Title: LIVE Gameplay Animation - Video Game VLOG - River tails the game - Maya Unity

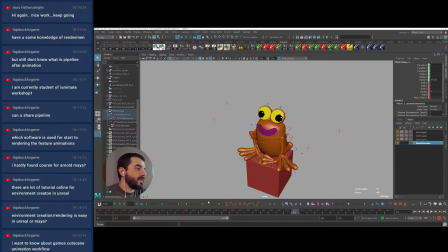I'm almost 1 hour into this, so I think I have to call it an animation and move on to the next one. So maybe I can do one little bit of squash here at the end, so that the last thing that settles will be the eyes.
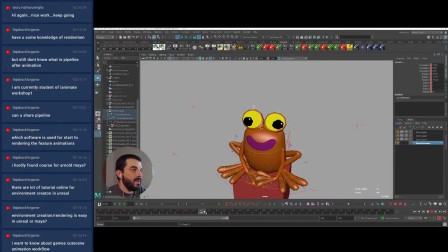on the way up. Yes, just to make the eyes a little bit soft. I'm not very happy about the knees. In fact, I don't like them at all. What can I do?
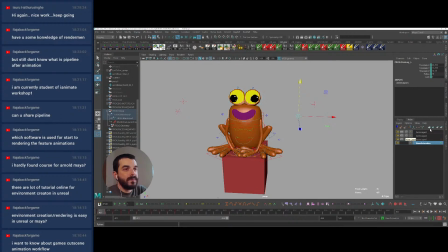First of all, let's make sure that these layers at frame 1 of my animation are not changing the previous animation.
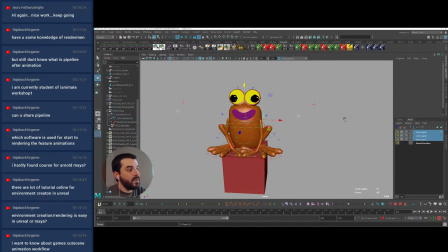Merge them down. I think I should have saved before merging them down, so I will save now. And there you go. By the way, the chat is open. If you want to ask questions, you can ask them in English, Spanish or Italian.
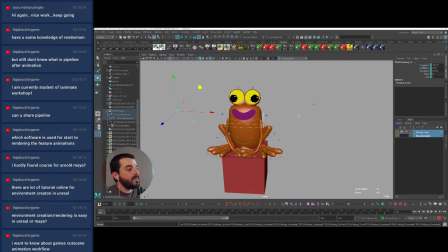Hi, I will. Yeah, it's quite a. I mean, in general, I will say it's so cute.
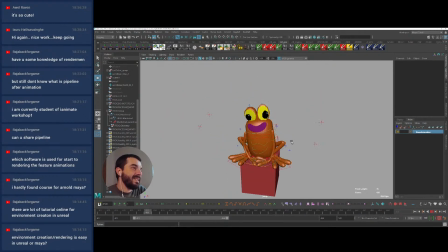In general, characters with big eyes, they tend to be perceived as cute by default. So it's an easy game, I think.
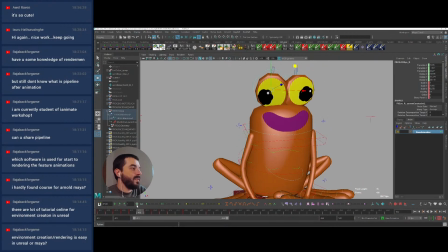I think in here we are stretching a bit too early with this eye, so I'm going to squish it down.
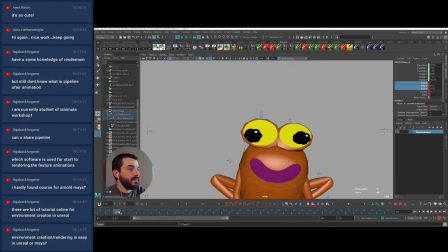In fact, this scale is not correct. There you go. And then it will open up. Yes.
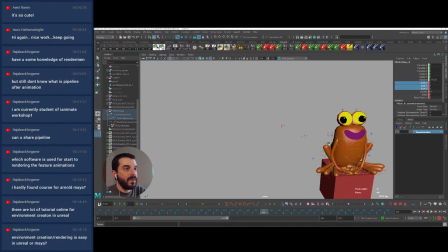Now let's do some facial animation before wrapping up this animation and moving on to the next one, which I really need to.
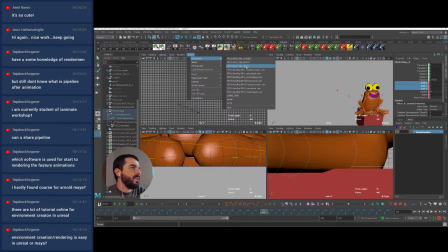And that's interesting. I have 2 groups for the face animation. That doesn't make any sense.
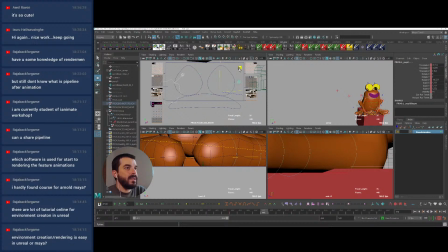There's something here. There you go. So those are the eyes. So what I want to do in here is perhaps have the pupil
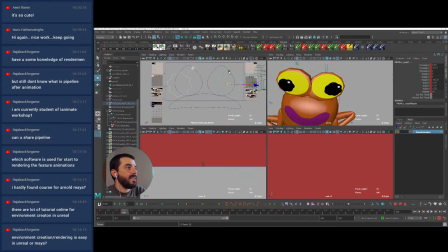react as well. And as the character is being pushed down, I can see what happens if I squish the pupils even more on the way down.
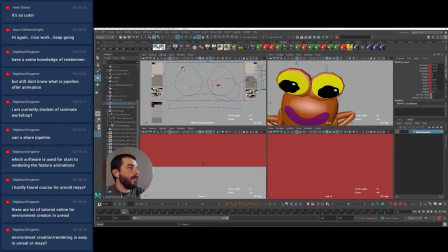I made a rig that lets me do quite a lot of animation on the textures. There you go. And maybe I can grab the eye controllers.
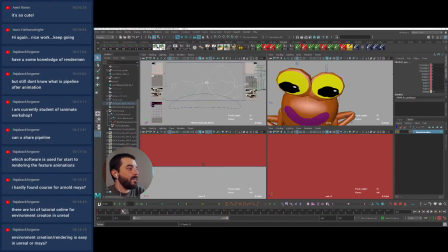It's a good idea to set a default key at the beginning of the animation. So I'll say maybe I can add the eye controllers, and as we squish the pupils, we also squish the eyes down ever so slightly. There you go. So there you go.
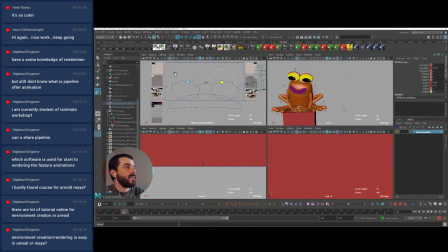So we squish also the colors in there, not just the silhouette. That could be cool. And then we keep it squished, maybe in some sort of
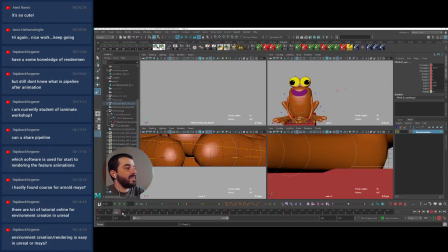blink, or in fact shouldn't be starting in that pose, I think. And then as we fall back down, maybe we can delay the pupils.
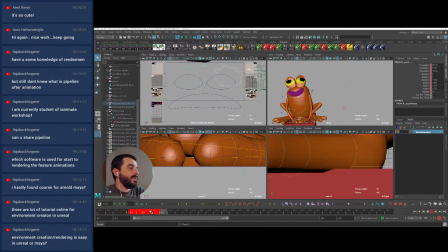In fact, we can possibly delay them a little bit earlier.